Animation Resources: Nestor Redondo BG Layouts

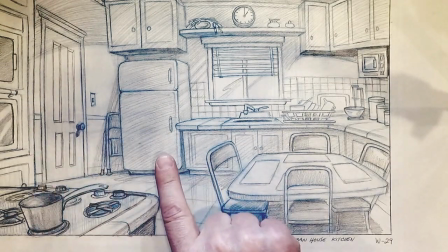49:38 Imagine the door being open and a character walking into the door with the mom with her back to the camera,
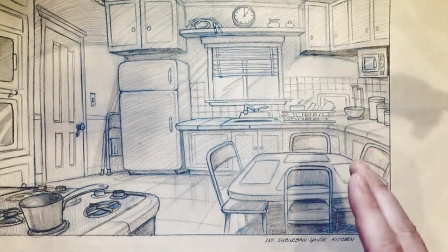49:44 now washing dishes or something, or the father up on a stool, which is over here.
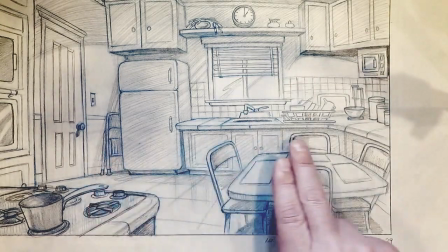49:51 See the stool? The stool,
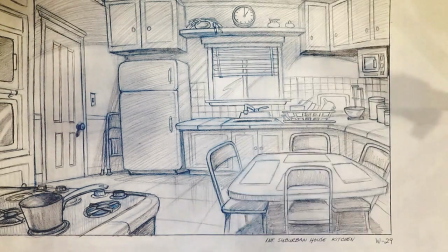49:53 so he can get up to the counters or up to the cabinets above and bring things down. everything in here feels like it's livable,
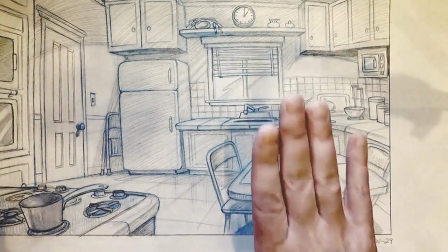50:02 and everything is staged in such a way that if you cut in to any parts on this,
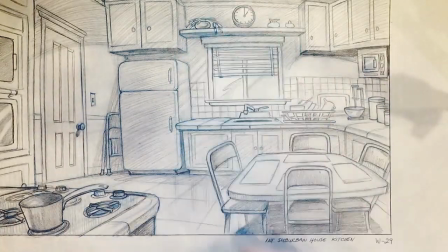50:07 it would still look good.
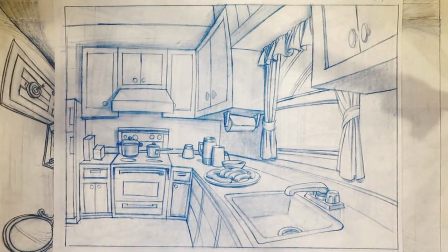50:12 There's a different kitchen. Again, he's wrapping stuff around rather than making it a flat.
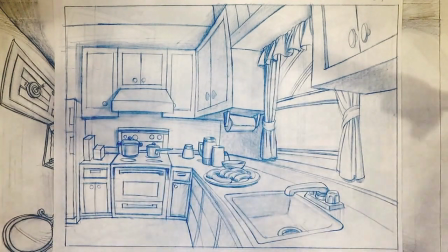50:18 A lot of people design background layouts as just flat planes that characters work against,
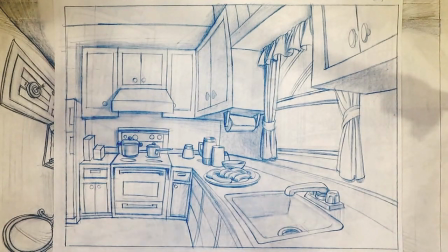50:24 and that makes it feel like a, I don't know, like a stage show, not like something shot in a real location. This feels like a real kitchen.
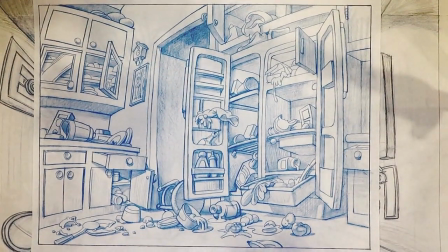50:39 There's the kitchen after it's been trashed, and again, everything tells a story. Broken cups, smashed eggs, tomatoes, broken bottles,
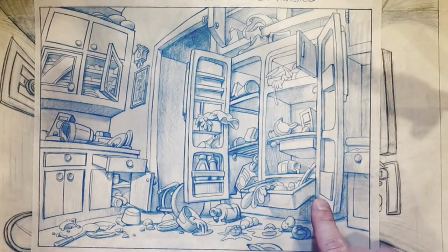50:53 melting ice cream, milk bottles turned over,
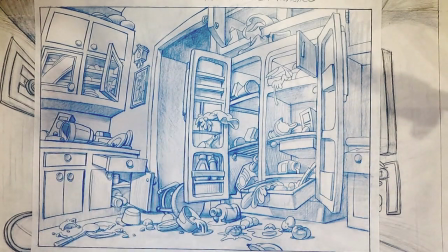50:59 everything, you know, stuff pulled out of the cabinets, knocked over. Everything tells a story here.
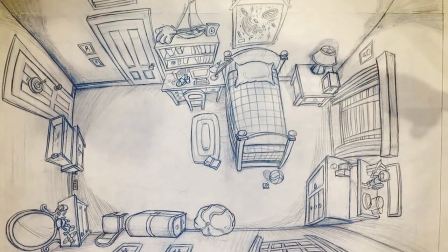51:09 Now here is a shot of a scene that is going to get reused considerably in this particular show.
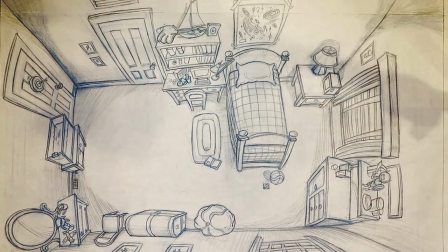51:17 So he's done an overall shot of it, an overhead, so that you can see the placement of all of the elements in there.
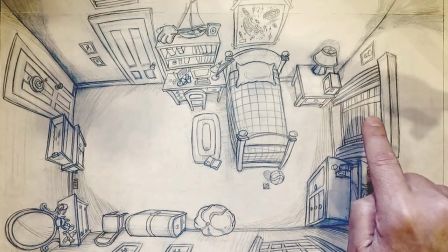51:26 So we've got a window with a little dresser over here with a clock on it,
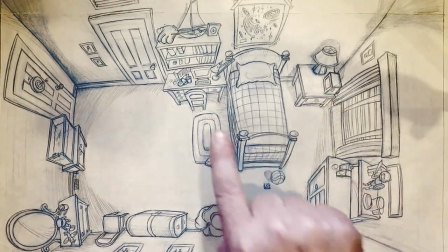51:31 and another one over here with some toys on top, and a workbench over her work desk over here,
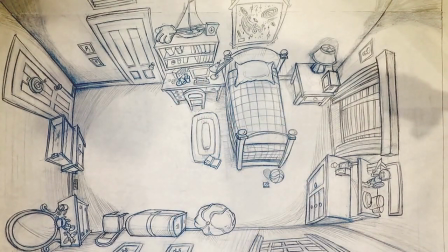51:37 and a dressing table over here, and a trunk, another window,
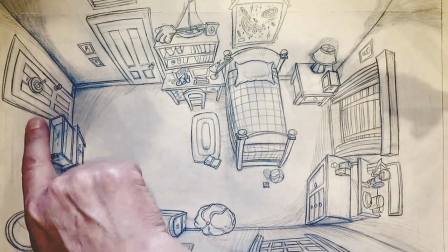51:42 some pictures, an aquarium, and a closet door, and the door going out into the house.
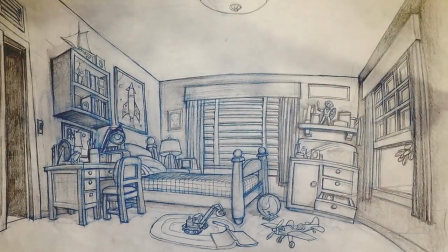51:47 Now, every one of the rest of these is laid out exactly. They're
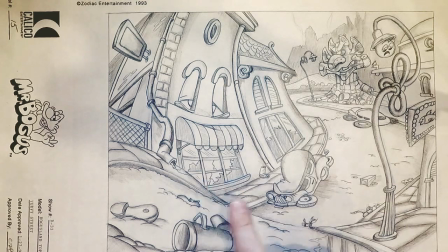51:54 tied in knots and all messed up. Windows are cracked. The pole is tied up. This is some sort of weird bogus face over there.
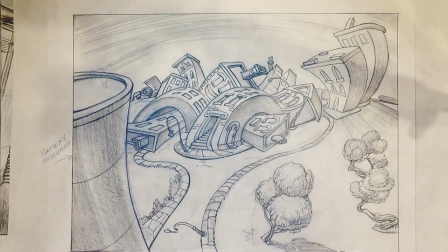52:07 This is his planet that he comes from, bogus land. Now they're all passed out and flopped down flat.
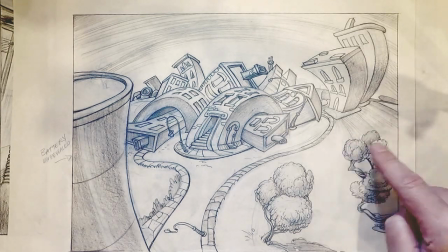52:16 And look at the trees. They're all, you know, curvy. The poles are curvy.
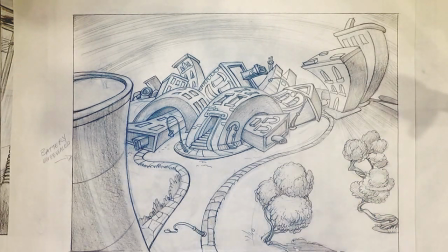52:21 Everything is floppy.
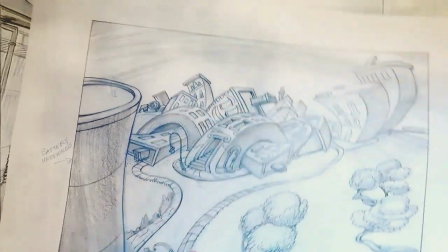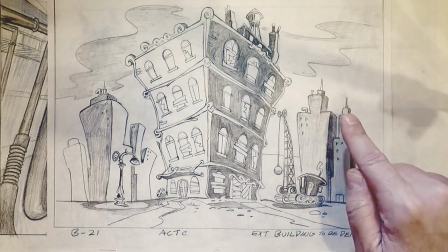52:27 This is nice because here we've got two different types of building, modern buildings and an old building, obviously.
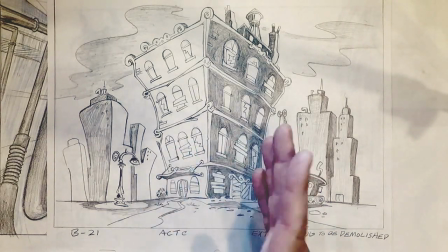52:33 And the building's about to be demolished. And we feel the highlight and the shadow side, and the shadow side is all decrepit looking,
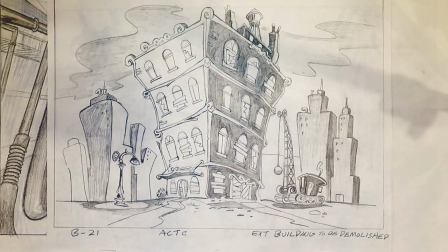52:41 and you know, we can just feel that this building is old but has had a great life, and it's about to be taken down, and it's very sad.
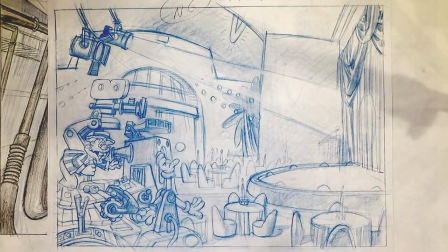52:54 Here we have inside of a nightclub. So we had a movie theater before, now it's a nightclub, and see the difference in the way that it's laid out.
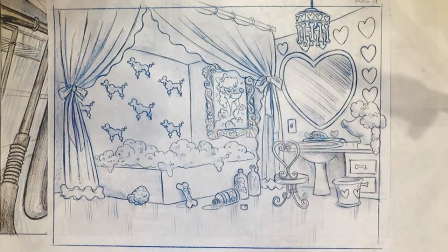53:01 He understands how a nightclub works. This is a dressing room or bathroom.
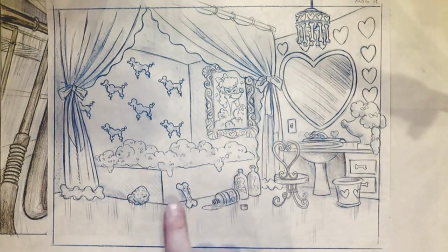53:09 It's probably a French poodle. There's her picture. A French poodle's bathroom, and she's got a bone with
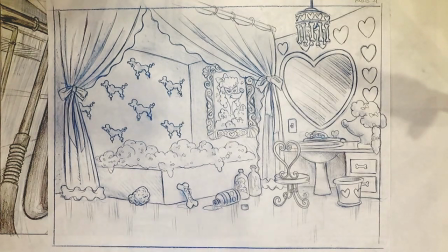53:19 suds on it, and she's got a sponge and poodle
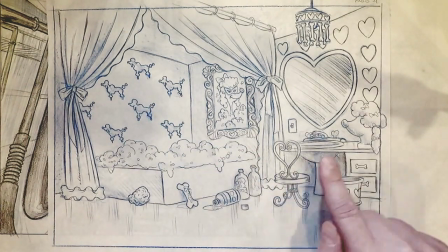53:25 wallpaper and a poodle wig and a little dressing table where she can get beautiful.
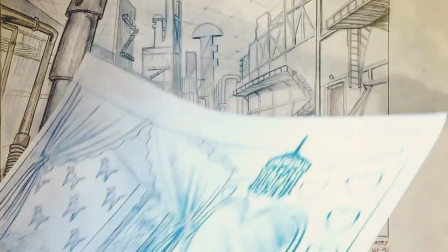53:32 Obviously everything in there is pink, I can tell by looking at it.
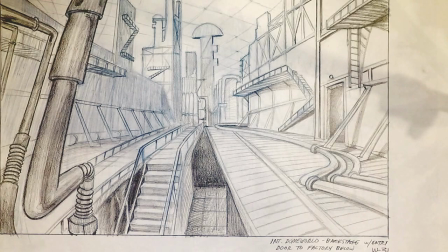53:34 But then now look, he does a factory, and it's completely understandable how everything works.
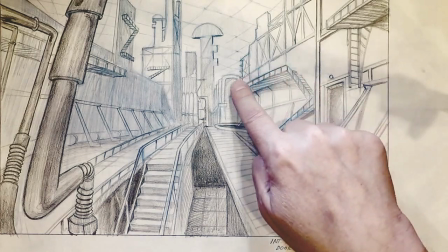53:43 You know, you walk up there, you walk up here, that overlooks that.